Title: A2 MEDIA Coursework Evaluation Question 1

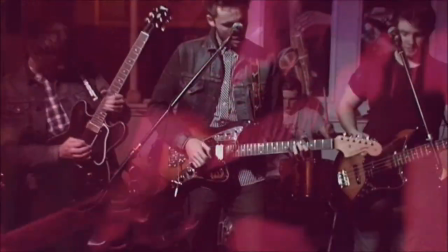[4:17]
This is how we challenge forms and conventions of real media productions through mise-en-scène in this case.
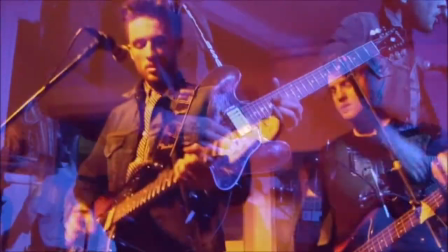[4:24]
Andrew Goodwin, 1992, stated the 6 key codes and conventions that a music video must include.
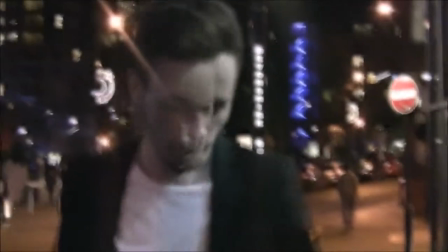[4:31]
The first of these was the music matching the visuals. The music starts off rather slow in our video, and this is matched with the slow action, long clips and slow transitions used at the start,
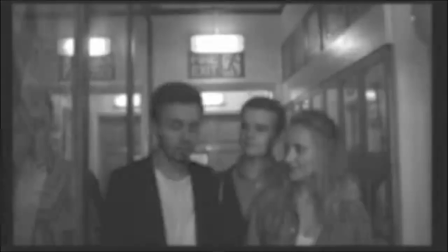[4:42]
such as when the protagonist sits down at the bar waiting for the girl and when the band start performing,
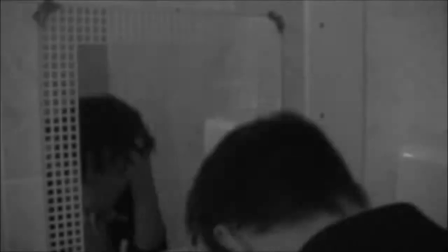[4:47]
with a few cuts and long establishing shots used to map the location. However, the chorus at the end of the song is very fast-paced and lively.
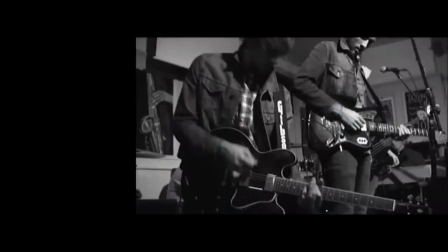[4:55]
This is indicated through speedy jump cutting. This is then matched with shorter clips and fast transitions,
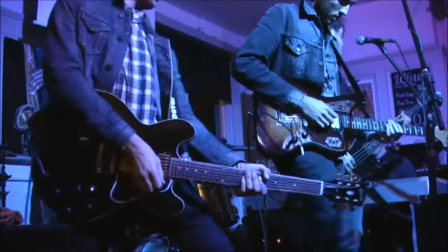[5:00]
such as at the end walking home drunk scene where cuts our time to the beat of the song and an average of 4 beats per second. This was also done for the performance section of the video.
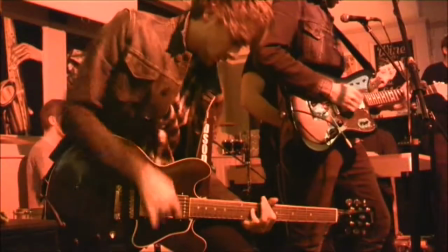[5:09]
For example, the jump cut montage of the guitars meet the code and conventions of indie music videos,
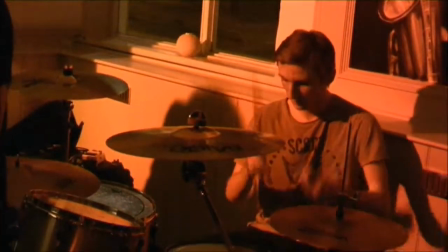[5:14]
as it shows how the music was made, and additionally sells the image of rock and roll.
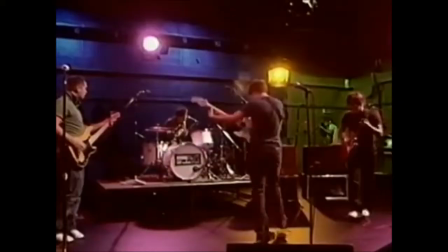[5:19]
This is a code and convention we pastiche from the Arctic Monkeys video, I Bet You Will Look Good on the Dance Floor,
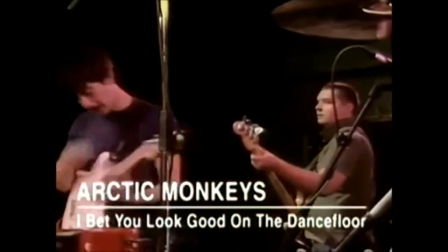[5:24]
an entirely performance-based music video that uses the same editing and camera work techniques to create the same desired effect.
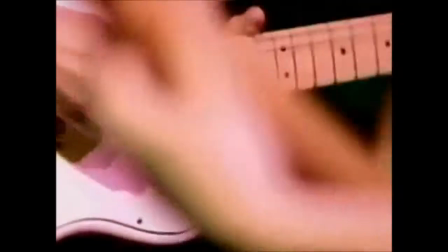[5:32]
In terms of iconography of the artist, we haven't included much that would identify the video as a product of the band. However, we have added a feature that would do this. At the beginning and end of the video, the band logo is shown on a black background.
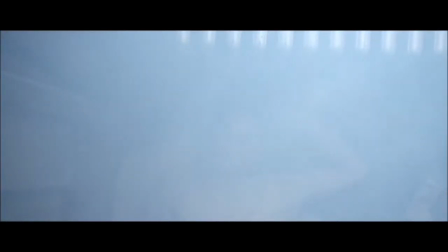[5:46]
This is something that was pastiched from the Swim Deep videos. By doing this, the audience is able to identify the video as a Fraser music video, and therefore creates a brand that was also used in our ancillary products, creating synergy.
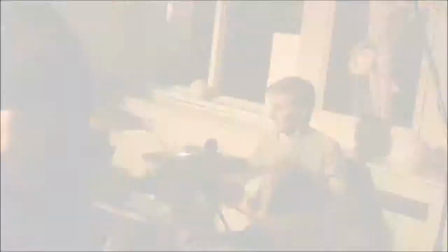[6:01]
Iconography of the music genre is used throughout the video through research into the music genre.
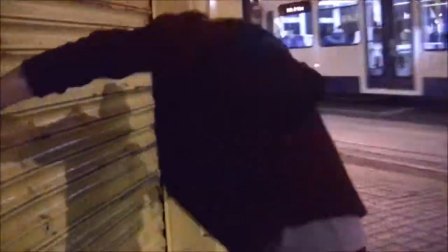[6:06]
We found that a large majority of indie and alternative music video mediates the musical instruments that are used by the band, as it shows the audience how the music is created.
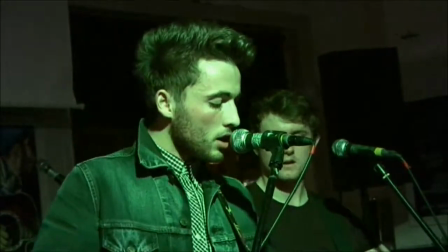[6:15]
In our video, the performance element allows us to do the same, as the performance shows the band playing their instruments.
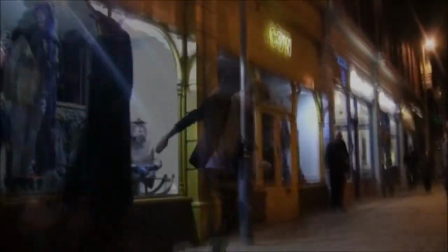[6:21]
This is stereotypical Lippmann's 1922 theory of the indie genre, and these iconic images are played by an electronic shaman,
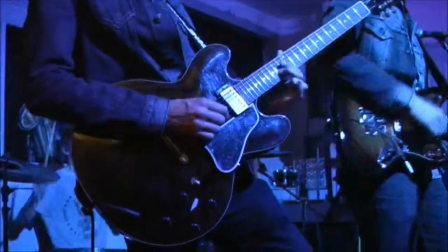[6:28]
Carlson 1999, and several idea selves and partners, Carl Rogers 1980.
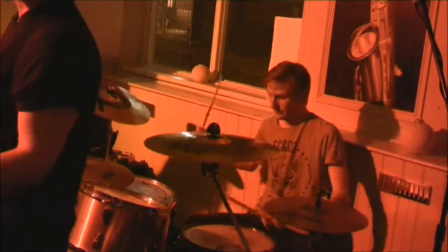[6:32]
Additionally, it gives the audience the sense that they can look up to and be influenced by their personal identity, Dennis McQuail 1972.
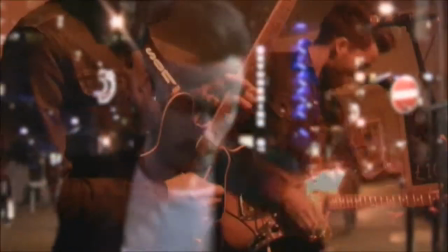[6:41]
The lyrics matching the visuals is also another one of these conventions. The lyrics of the song indicate that the singer's desire for a female.
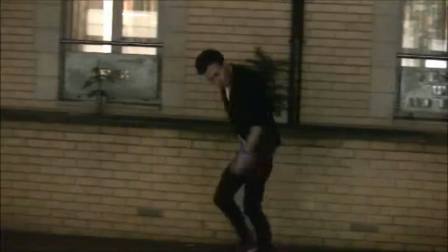[6:48]
For example, I can tell by those eyes that you keep telling lies. This connotes that the lead singer has never been told the truth by a woman.
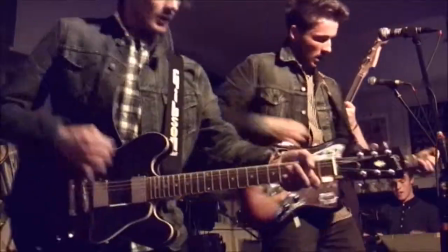[6:55]
This is indicated through the visuals of our narrative, which is based on the protagonist, a male, being heartbroken over the antagonist, a female.
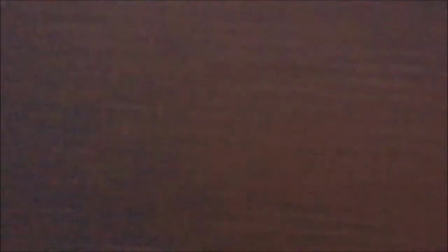[7:04]
We have done this through camera work and editing. For example, close-ups and zooms connote the male's emotions towards being heartbroken.
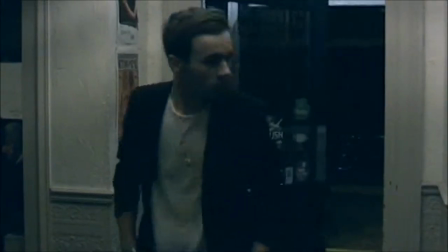[7:12]
Another example is the use of close-ups of the mobile phone prop, showing a text message from the girl reading, "Sorry, I'm not coming."
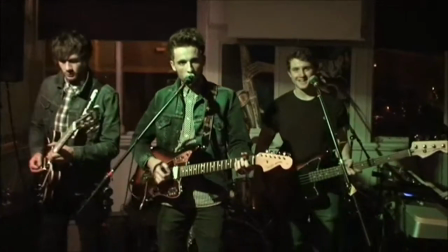[7:20]
This creates an enigma code, Bart's 1977, for the audience,
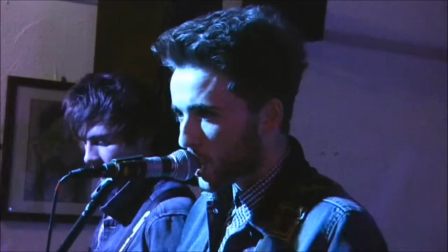[7:25]
as it indicates the start of a disruption in the narrative, Todorov 1977.
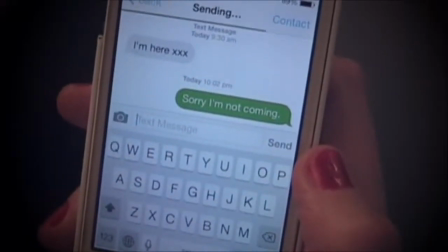[7:32]
Close-ups of the male's face show his emotion towards the female, and shot montages show him in a drunken state, indication his reaction to his breakup.
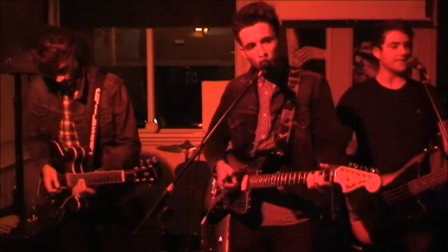[7:39]
Role reversing and challenging the binary opposite of gender, Levi Strauss 1969, as in music videos, females are the gender that are stereotypically subordinate.
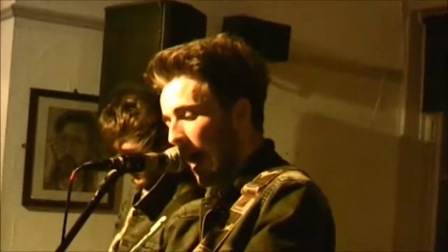[7:47]
This emphasises the lyrics and the narrative, allowing the audience to relate and feel for the main character more.
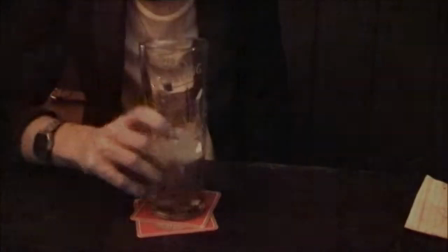[7:54]
Close-up shots are used in both the narrative and the performance section of our music video. They have allowed us to create jump cuts and shot montages of the member of the band for the performance,
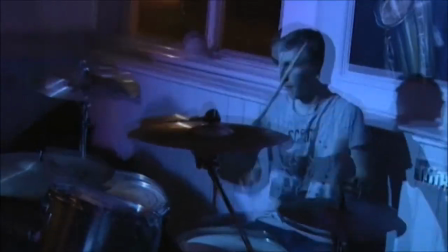[8:03]
creating voyeurism, and also making our video a commercial product. Roy Schuker, 2001.
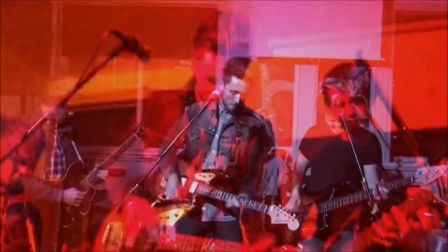[8:11]
The close-ups mainly focus on the instruments and the singer's face.
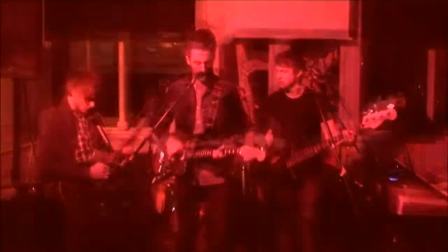[8:14]
By focusing on the instruments, we were able to meet the convention of indie and alternative music by showing how it was made.